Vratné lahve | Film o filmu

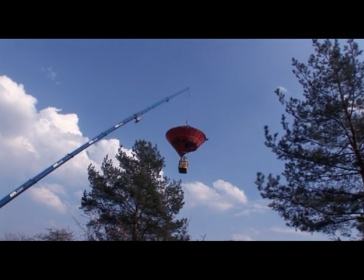[16:45]
Ty jsou nevyspytatelný, jo? Protože já se snažím je jako třeba hypnotizovat, ale herci nejsou dekorace, kterou můžeš přetřít a nasvítit.
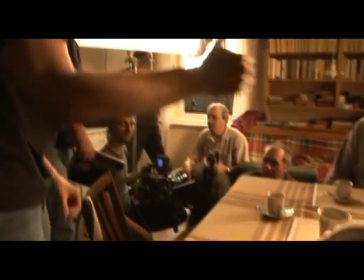[16:56]
Není to ani kamera, kterou můžeš vyměnit objektiv, postavit jinam. To je proměna.
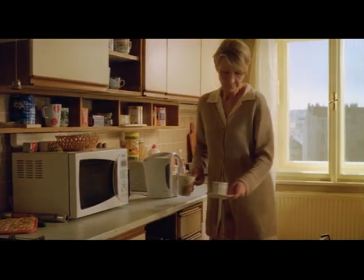[17:02]
Snažíš se, aby se dostali do té nálady a pak na ně působíš tak, aby v té náladě zůstali.
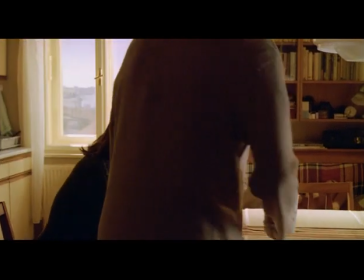[17:08] A řekl by se doktor. A přivedl jí do jiného stavu.
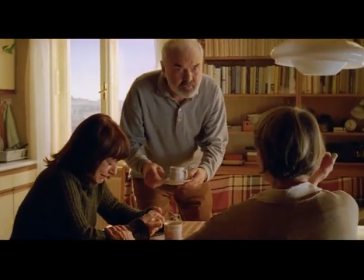[17:12] Tu sestru svojí. Svou vlastní sestru Libušku? Ale prosím tebe, zdravotní sestru na oddělení, musíš to vždycky vylejt.
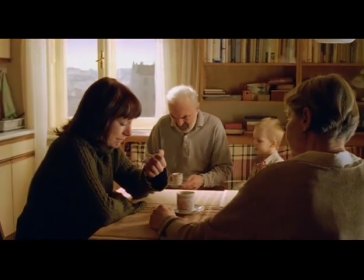[17:21] To já schválně, kvůli kouzlu. Kvůli kouzlu? No, chvilku počkáme.
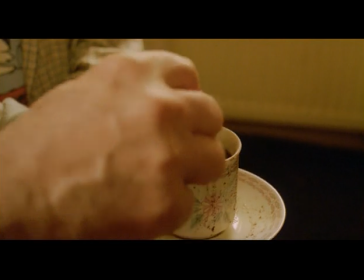[17:27] A bude kouzlo. Kam šel? No kam?
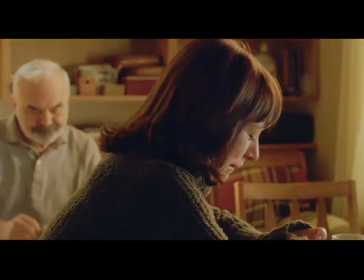[17:31] K ní?
Helenka je dcera teda pana Svěráka a paní Kulářový.
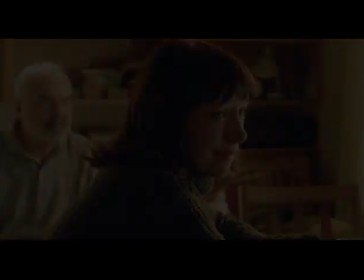[17:37] Já mám pocit, že mi život protek mezi prsty.
A je taková nešťastná, momentálně zrovna jí opustil manžel,
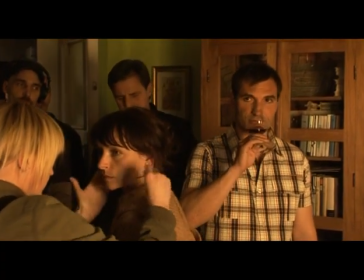[17:43]
má 3letýho chlapečka a tak jako má pocit, že jí život protekl mezi prstama, jak říká.
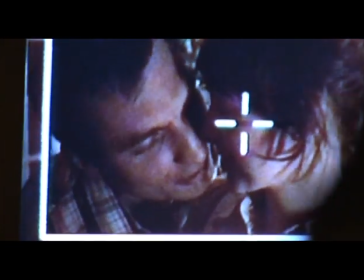[17:50]
A nějak se teda potřebuje zařadit do života a najít tu lásku.
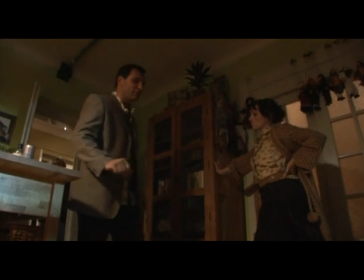[17:57]
Mě zajímalo tak jako v té jako choreografii té scény, jestli vám třeba něco jako vadí, nebo jestli bys něco...
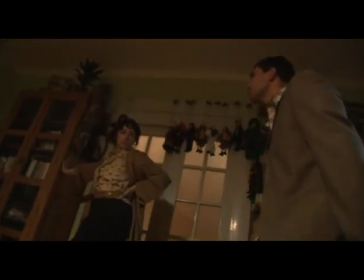[18:03]
To je taky mudlání, jo.
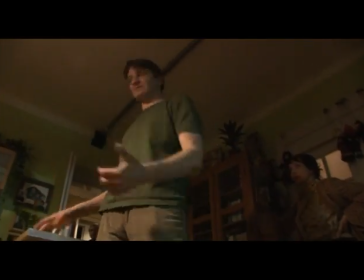[18:05]
Potřeba jednoznačně v těch figurách, jenom že vás vidíme takhle, nebo jasně potřeba vědět tady, že ty na ní šáhneš, ona tě chce.
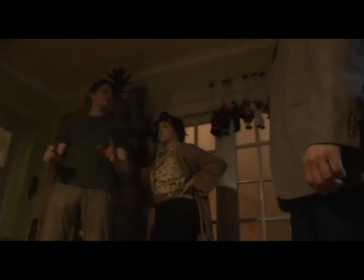[18:14]
Ty ji rozpínáš, to ona nechce. Tohle je těžká scéna, protože ona je vlastně erotická.
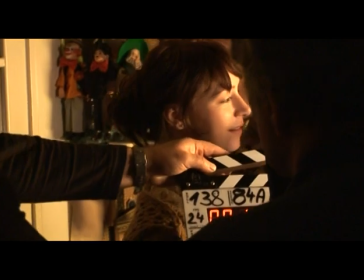[18:23]
A je kontaktní a je to taková ta mez trapnosti.
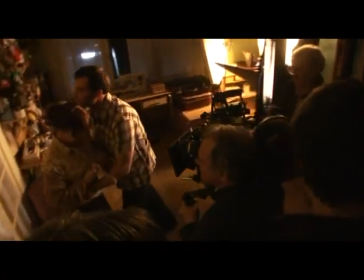[18:30]
Já to vím, já mám představu, jak by to mělo vypadat, ale čekal jsem, že když jim dám k dispozici ty dveře a řeknu jim,
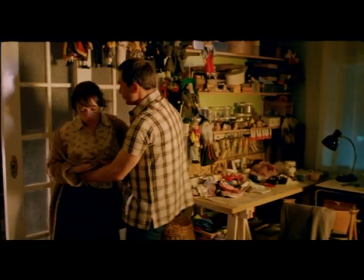[18:38]
že mají tyto úkoly rozepínat knoflíčky a zároveň otevírat dveře a že se to bude střídat.
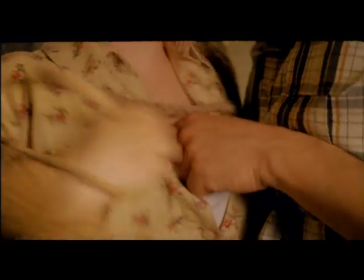[18:43]
Když on jí rozepne knoflíčky, tak ona nemůže držet dveře a že se to rozehraje a to doufám, že se podaří.
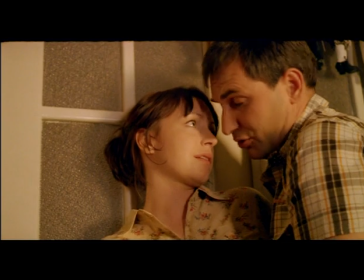[18:48] My se taky strašně rádi líbáme, ale když potom to nepokračuje dál, rozumíš, tak nás z toho strašně bolej ty.
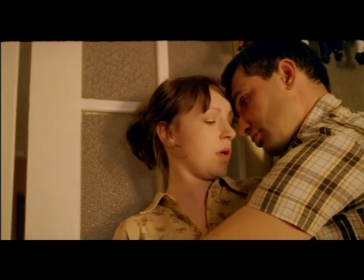[18:55] Co? Srdce. A kolik máš těch srdcí? Dvě. Jo, že to musím.
Stop. Je dobrý, jo. No, myslím, že si nespomínám na žádnou jako direktivu, kterou by mi a priori řekli, hele, buď takovej a ten Landa je takovej.
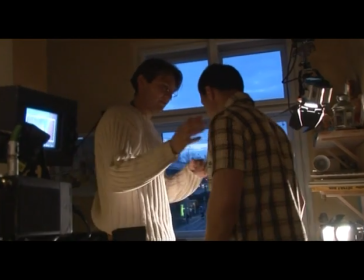[19:14]
Ale spíš vzpomínám si třeba na první natáčecí den, kdy jsem něco nějak zahrál a on za mnou přišel a říkal mi,
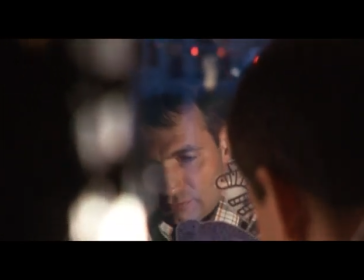[19:21]
takže bude takový spíš jako, nebo že se spíš tak jako ptal, jakoby, spíš mi vlastně jakoby samotnýho nutil přemýšlet, jako, což myslím, že je hezká cesta. Všichni tady šeptají proto, protože malej Tomík má v záběru jako spát. A on neumí, protože je malý, tak ještě neumí dělat, že spí. A dělá takhle. A nebo takhle má, takhle spí.
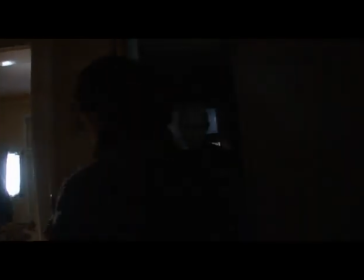[19:50]
Takže ho opravdu uspáváme, pak ho vrzneme do té postele a natočíme si záběr, jak spí.
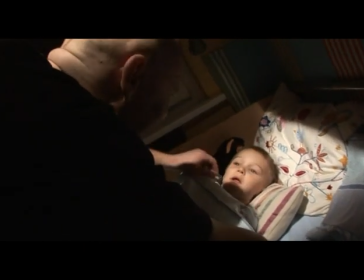[19:56]
No, pak ho probudíme, oblíkneme a vyžedeme do zimy. Je to natočený.
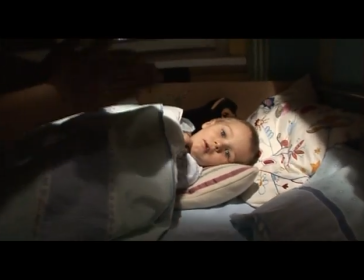[20:01]
Výborně. Výborně. Hezky si spínkal.
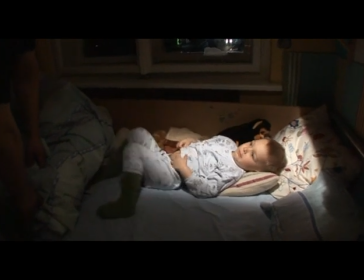[20:08]
Pojdem domů. Lůze je dokonalá, ale já nevím, jak to tady natočit.
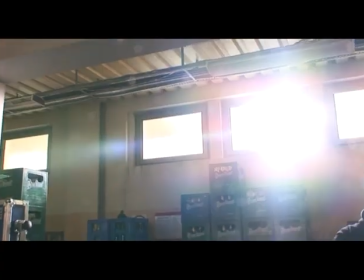[20:13]
My třeba víme, že jsme takhle, abychom viděli ven z té sámošky ten vchod,
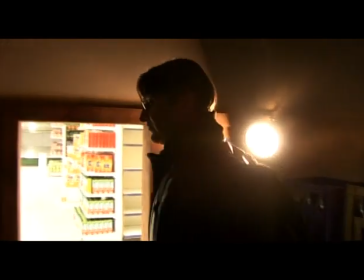[20:18]
takže tady bude tkalon a tady budou zákazníci, že nebudeme s kamerou takhle, jo? To nás nezajímá dívat se tady do toho tupýho regálu.
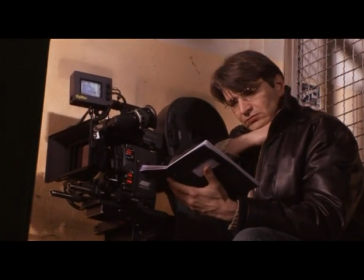[20:26]
Tak to víme, takže víme, že to zajímavé má být tam.
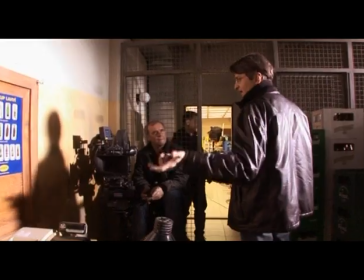[20:30]
Bohužel tohle je stěžejní dekorace, takže hrozně záleží na tom, jak se člověk rozhodne a já vlastně o tom nic nevím ještě.
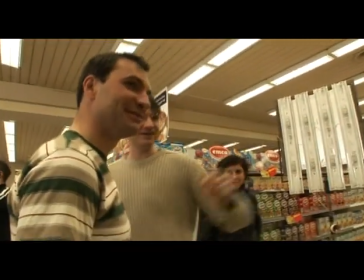[20:40]
Jak to uděláme, že jo? Jak to uděláme? Já bych... To jsem se chtěl zeptat. Táně odejde. A já bych počkal, odejde třeba...
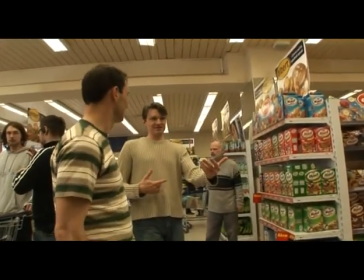[20:48]
Vy jste se jmenuli tady takhle.